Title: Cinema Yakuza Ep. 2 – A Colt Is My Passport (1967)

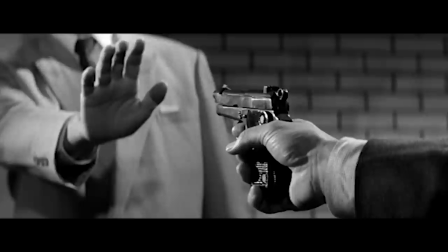Occult is My Passport, perhaps the coolest name for a movie I've ever heard. But does the movie live up to the name?
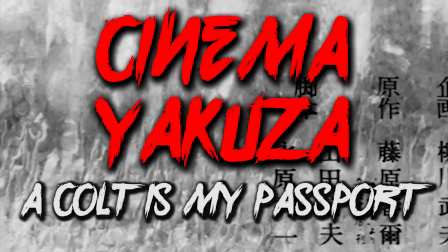The short answer? Hell yes.
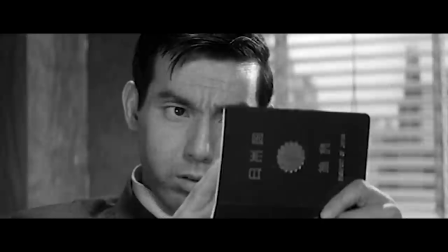Occult is My Passport was directed by Takashi Nomura and stars that 60's gangster movie badass Joe the Ace Shishido.
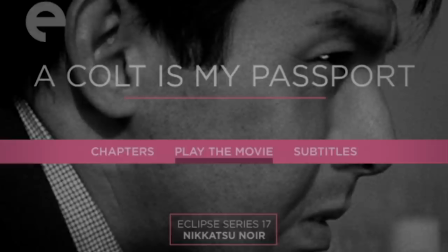It almost slipped into relative obscurity until the Criterion Collection released it on DVD in 2009 for their Eclipse series No.
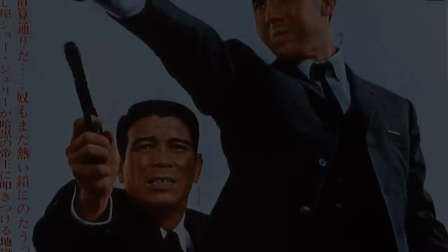17, Nekatsu Noir. It is also available to stream on Hulu Plus.
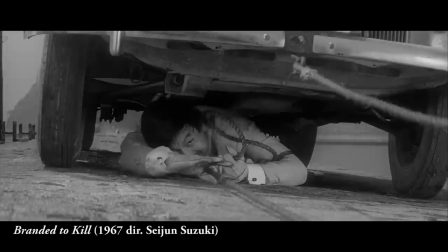A Cult Is My Passport was released in Japan in 1967, which you may remember is the same year Shishido starred in Seijon Suzuki's Branded to Kill.
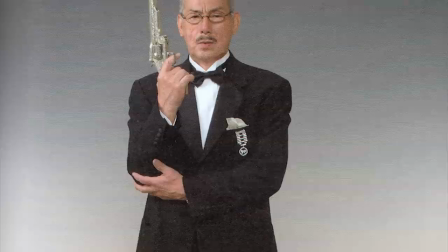Shishido was a busy man. He appeared in 170 films while under contract at Nikatsu, and yet, he counts A Cult Is My Passport as his personal favorite.
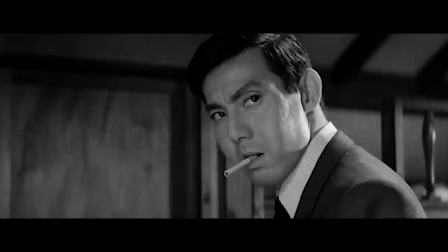It is possible that he holds a special place for A Cult Is My Passport because it was kind of his big break.
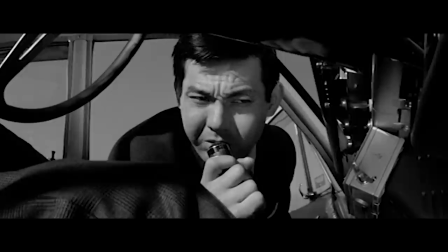In an interview with Mark Schilling, Shishido said, Before that one, I was just playing the bad guy to Kichiro Akagi and Akira Kobayashi.
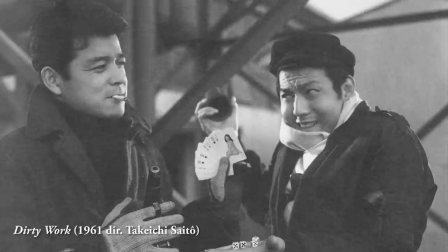That film was a good break for me. I had a starring role fall into my hands. When I was making Dirty Work, I felt that my life as a star had begun.
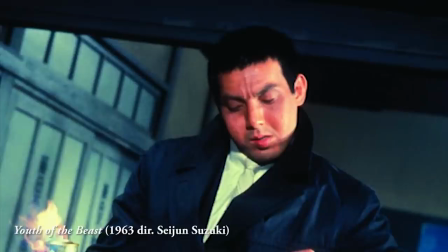Then I got Occult as my passport and Slaughter Gun. Those were my big leading roles. If they'd let me have leading roles from the beginning, my career as a star would have been longer.
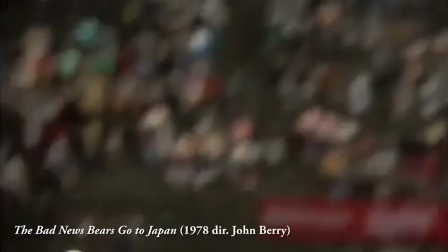But I've been in 300 movies, 170 for Nakatsu. I don't think anyone can beat me there.
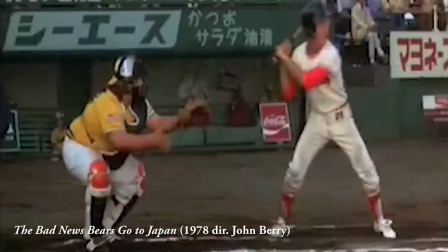Shishida was even considered for a major role in the Hollywood film The Bad News Bears go to Japan, but his English wasn't good enough.
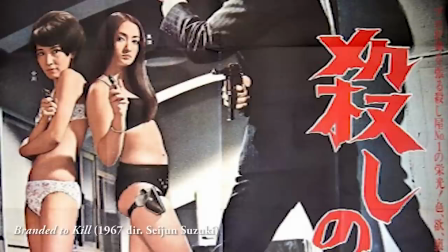Occult is My Passport director Takashi Nomura died last month of pneumonia at 89 years old.
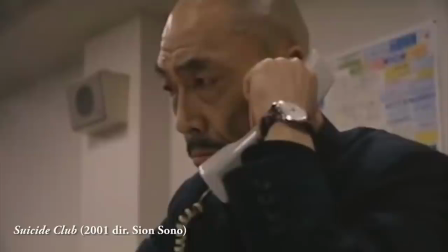Aside from directing, he was also an actor and actually had a role in Suzuki's Branded to Kill, but his part isn't credited.
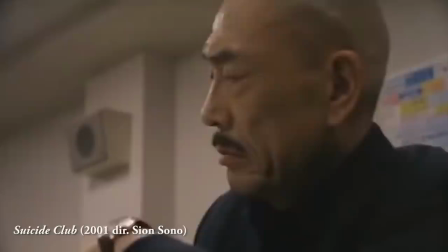He played a fairly large role in Shion Sono's 2001 horror film titled Suicide Club and it was his first acting role after a 27 year hiatus.
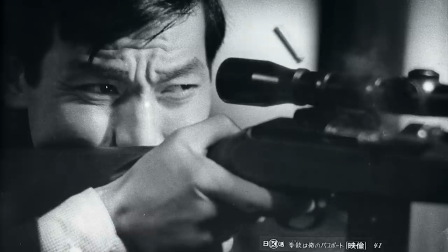Occult is My Passport was released several months before Branded to Kill and there are few notable similarities.
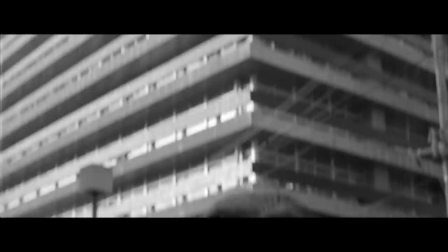For example, the assassination scene.
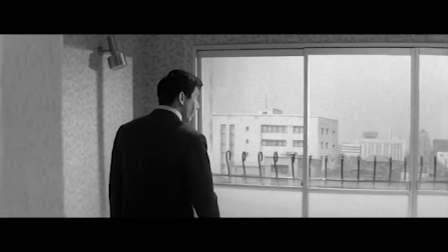Joe Shishido plays Yakuza hitman Shuji Kamamura tasked with assassinating a rival boss and in this scene, near the beginning of the film,
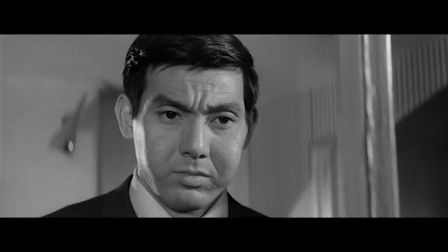he pays the owner of an apartment building to view a unit on the fourth floor that overlooks a tea house where his boss and the rival boss are scheduled to have
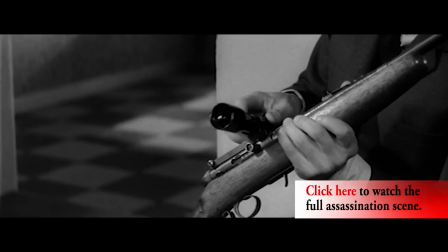a meeting. To watch the full assassination scene, click this button to open a new window.
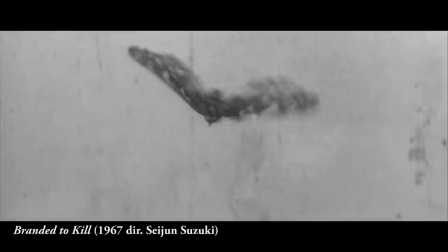One can't help but notice how the scene parallels the sniper scene in Branded to Kill, where instead of a chirping bird distracting Shishito, it's a butterfly.
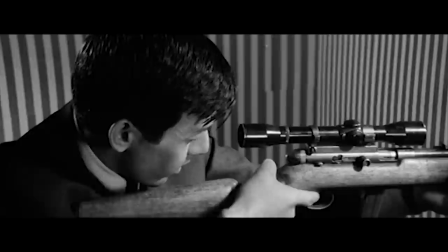The chirping bird adds a wonderful texture to the otherwise silent scene, which I believe is much more effective than if they used music.
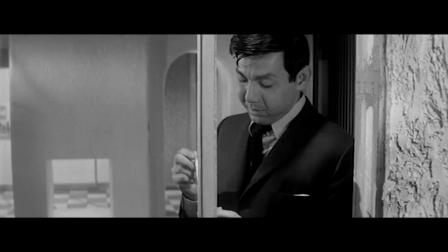It gives us calm and suspense all at the same time.
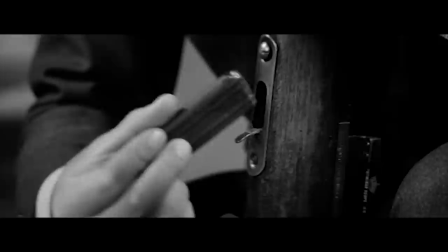Even though this is a rather simple sequence, we get a wide variety of shots and cinematography techniques including tilts,
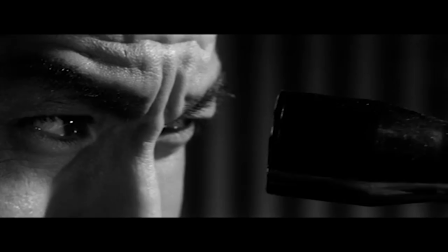close-ups, frame within a frame, extreme long shots, extreme close-ups, point of view,
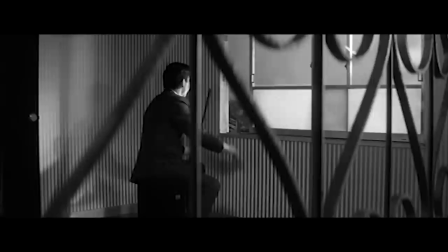zooms, and foreground elements.
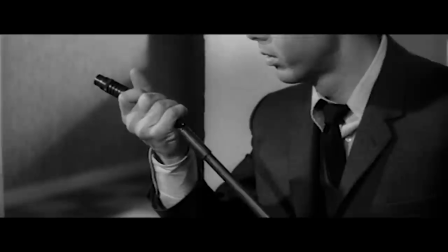Shishido getting ready for the assassination is fascinating to watch because it's made up of unique concepts that pertain to an interesting line of work.
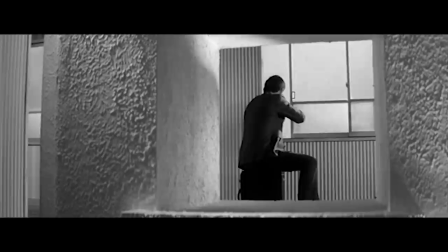Assembling a sniper rifle from pieces in a suitcase, checking the wind speed with a cigarette,
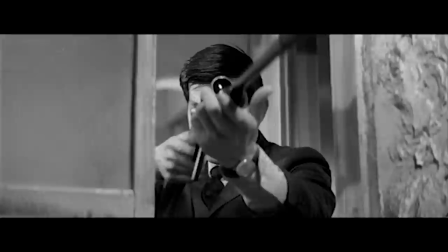and sitting on the suitcase are things that the average person has no knowledge of, but they are clever solutions to issues someone might face as a hitman for the Yakuza.
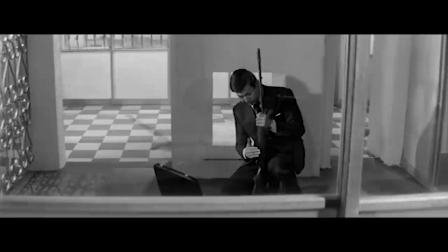Everything about Shishido and this assassination is clean, and its precision is mirrored in the precision of the cinematography, but also in the pristine apartment.
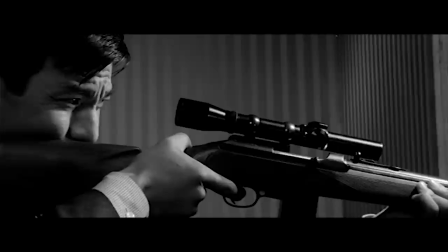If he had broken into a dirty cluttered apartment instead, we might expect something would go wrong, but like this apartment, the kill is efficient and organized.
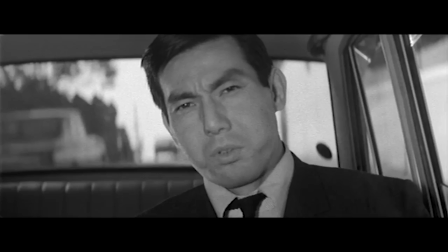Shishido's outfit remains neat, and he removes the shells from the scene and packs everything perfectly back up into his suitcase,
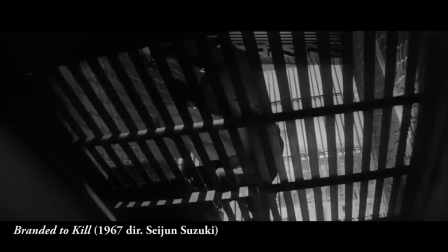but he notes in the car ride that as clean as he was, his bullets are still in the target's body.
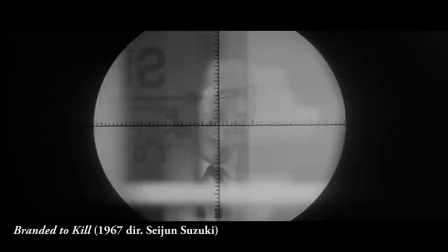There are several features of Occult is My Passport that Suzuki applied to Branded a Kill, but none more obvious than this scene.
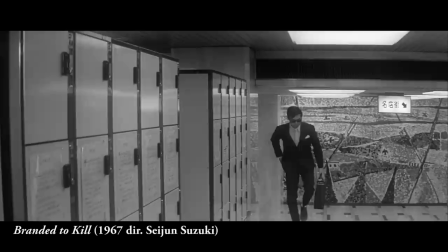While Occult is My Passport inspired a fair amount of Branded to Kill's style, including Joe Shishido's deadpan hitman hero,
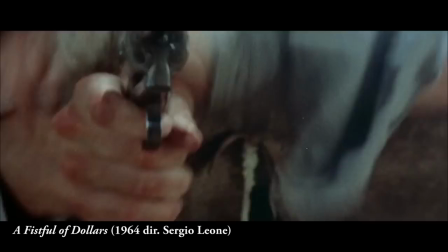Takashi Nomura's main inspiration for Occult is My Passport was in the cinema outside of Japan.
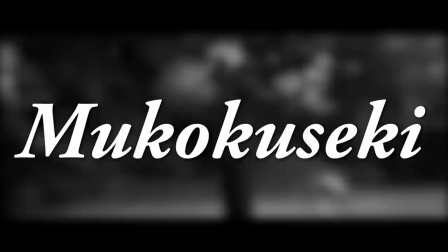These films were considered makokuseki, or borderless action films.